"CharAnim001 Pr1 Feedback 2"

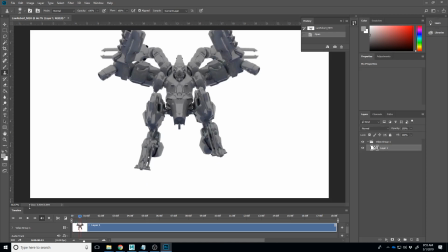1627s
Robert oh yeah I forgot I'm gonna put in my headphones I don't know if this is gonna come through in the video or not I may have to just turn off the audio there yeah all
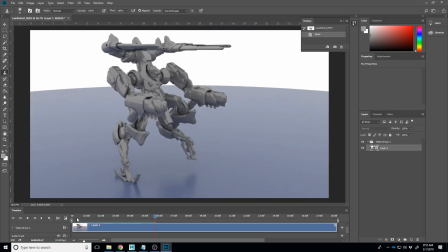1645s
right
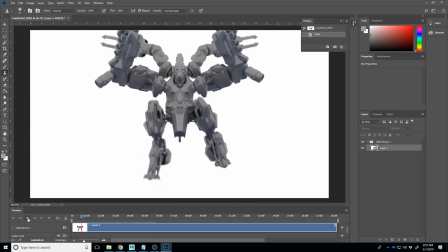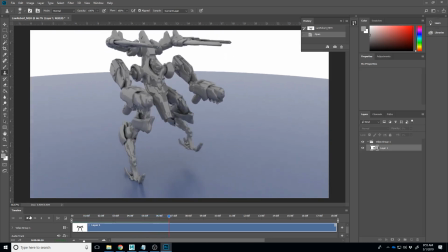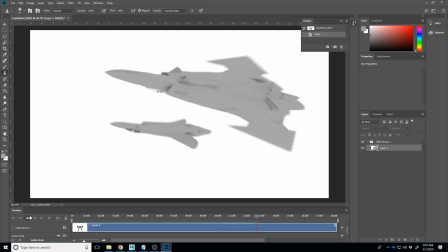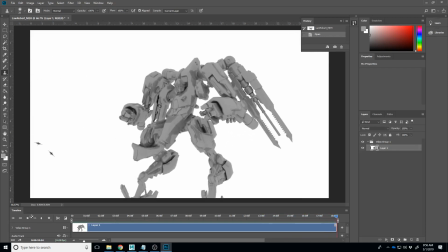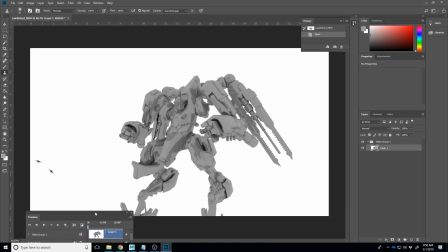1669s
so I didn't mean that to do that there
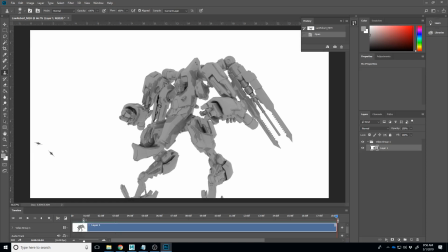1677s
we go so my thinking on this is that
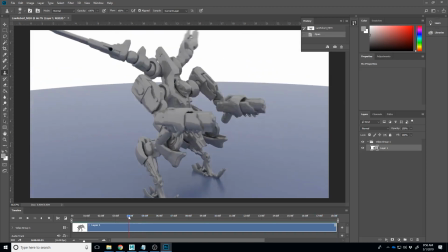1683s
like you're trying to do a lot and really like in terms of this
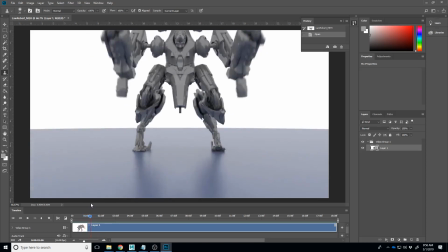1690s
class it's not always a storytelling class I think that this landing
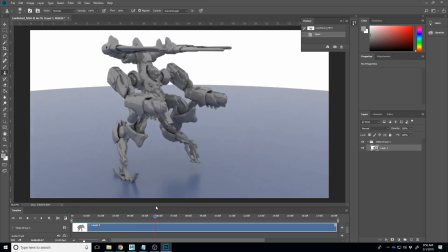1696s
and then this step forward is like almost enough to make
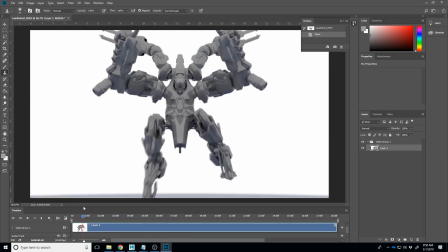1703s
up the the scope of the project you have a really interesting character here and I think you got some great stuff happening
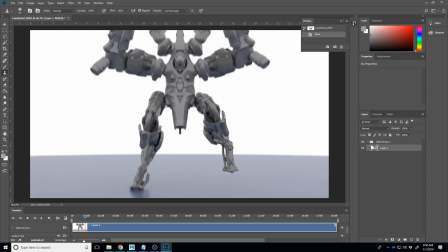1709s
here like on this landing he reaches out it connects with this foot first I'm trying to clone stamp it connects with that foot first right and I think you maybe would would pull this up and
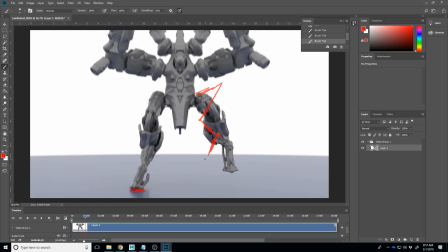1726s
exaggerate this leg a little bit more as it comes down maybe shift the weight over that way just a little bit on that landing and get a little bit more like I don't know if that torso can bend sorry I'm gonna sneeze excuse me um I don't know if that torso can bend you know just something that'll get a little bit
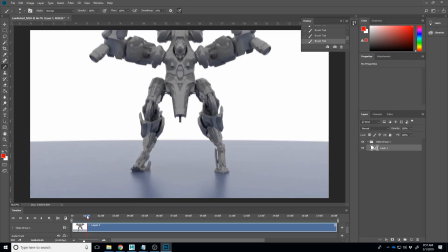1746s
more dynamic on that landing I like the land and then this um
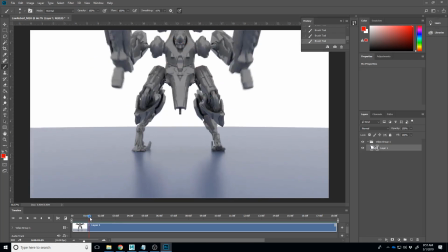1751s
um overlapping action that happens with the arms my problem is like because of all of your camera motion we're missing a lot of interesting parts of the camera and looking at a lot of this empty space down here so I would try to just move the camera less if you can
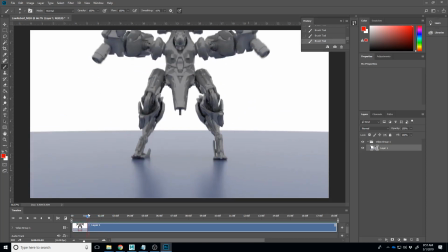1770s
because we get this drop and I could I could handle the drop but I think I would just land with maybe looking a little higher
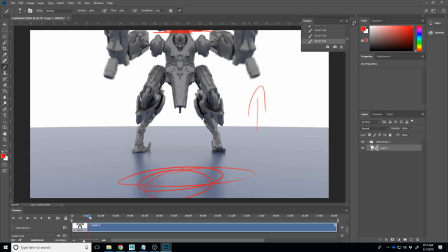1777s
up and pull the camera back just a little bit more but then we get this other camera pull up to here
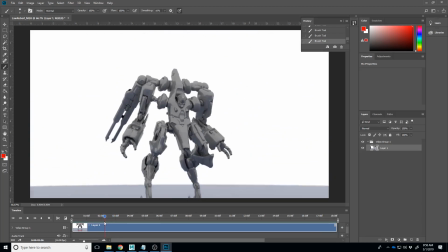1784s
and again like it's almost like there's a um
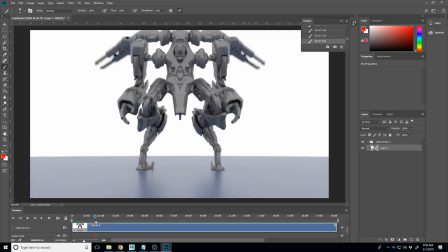1790s
if the camera goes looks up travels back
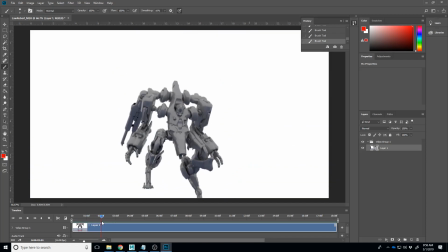1795s
and then it hits a wall here where this guy's just standing on a
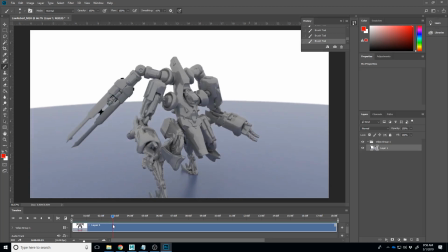1801s
white background and then the camera travels up and looks down and
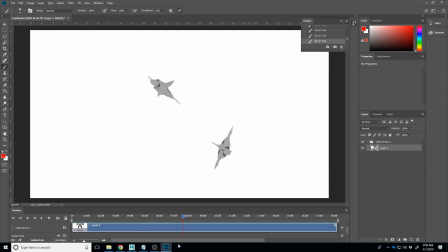1807s
then sort of travels forward and slowly looks down and like that's
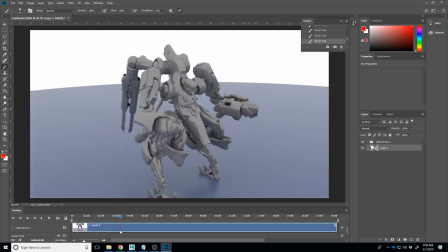1812s
just all over the place like i would just simplify the camera as much as you can um i think because the camera is moving so much we're really not able to pay attention to the some of the cooler parts which to me is like like i i kind of miss this whole hand
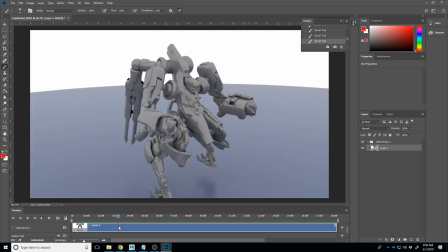1828s
pose thing it does here that the guns slide out like i kind of miss that because because like um everything is moving at the
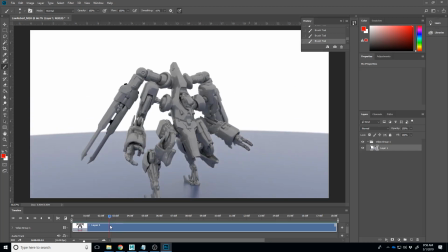1839s
same time and so you want to kind of draw attention to that so maybe simplify the
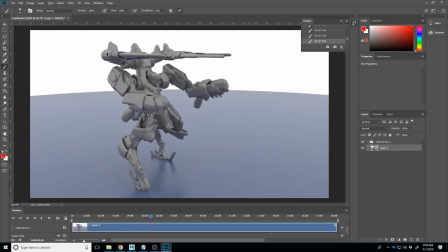1844s
camera and then have that these parts come out a little bit later than that gun part happens um the walk forward like
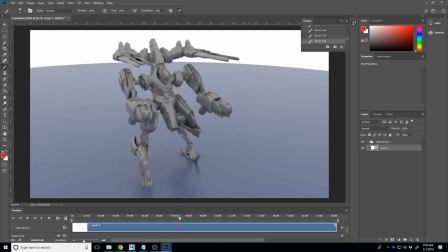1854s
i'm not for sure if what you're going for there is that he's walking forward aiming or if he's walking
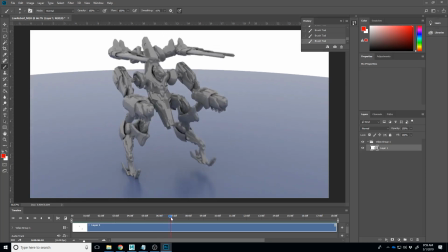1859s
forward shooting and if he's shooting those gun motions there of them sliding in and out those aren't reading because it's really just that part right there that's moving back and forth um and i'm not feeling it in the arms at
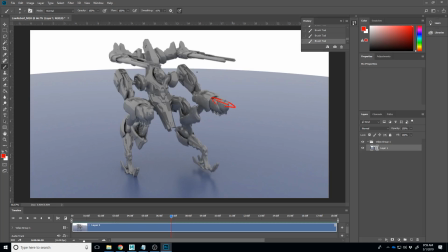1875s
all it may be like some recoil through that um i know it's um i know it can be like uh like you you may be thinking like to make that believable you would need effects and and
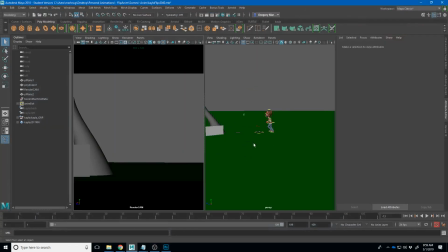1890s
that's true i guess but yeah i still have this one up um think of like i've seen some really good examples of people having effects without actually having effects right so for example if I just created
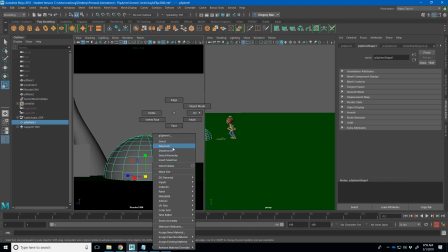1902s
this sphere scaled it up right channel
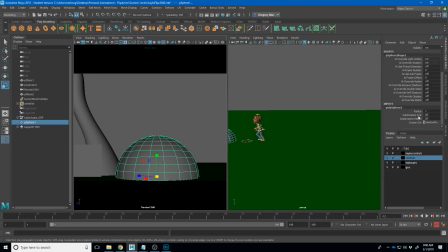1908s
box I turned off a bunch or turn down some of these faces scaled this down a few of these move
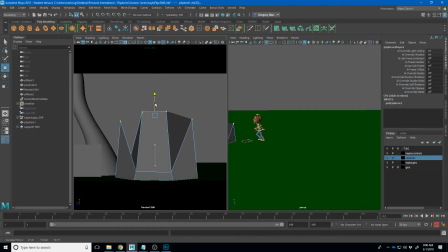1931s
them up flare that out like this isn't really anything that
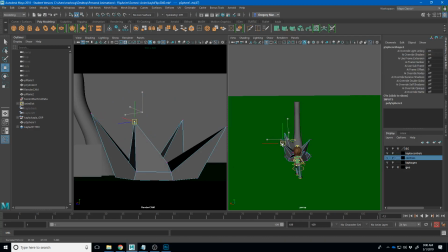1943s
is useful as a shape but I could very quickly apply
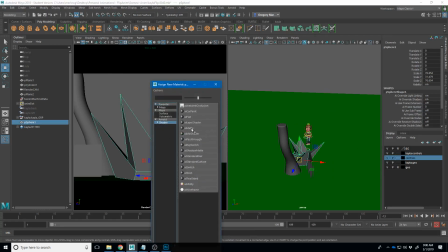1957s
in the material to it make it and
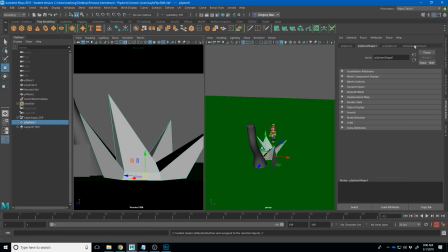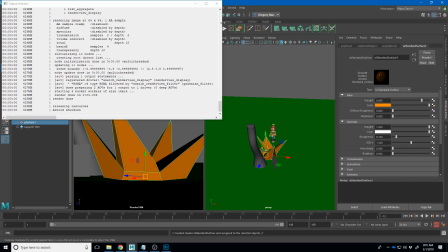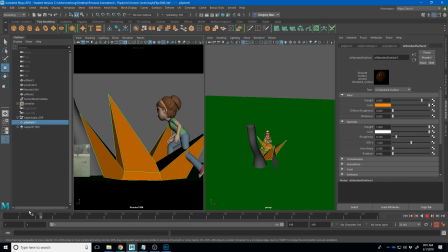1973s
then over the period of let's say ten frame or two frames right I animate this let's do
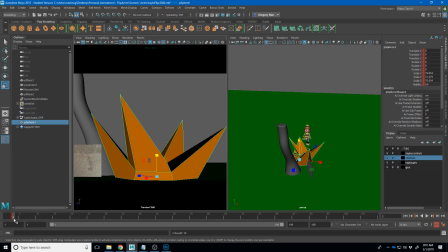1985s
up to this point and then next one I'm gonna make it a little smaller too on the next one
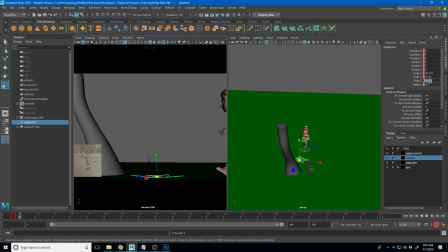2002s
I would make it and then at the beginning of this just make it much smaller once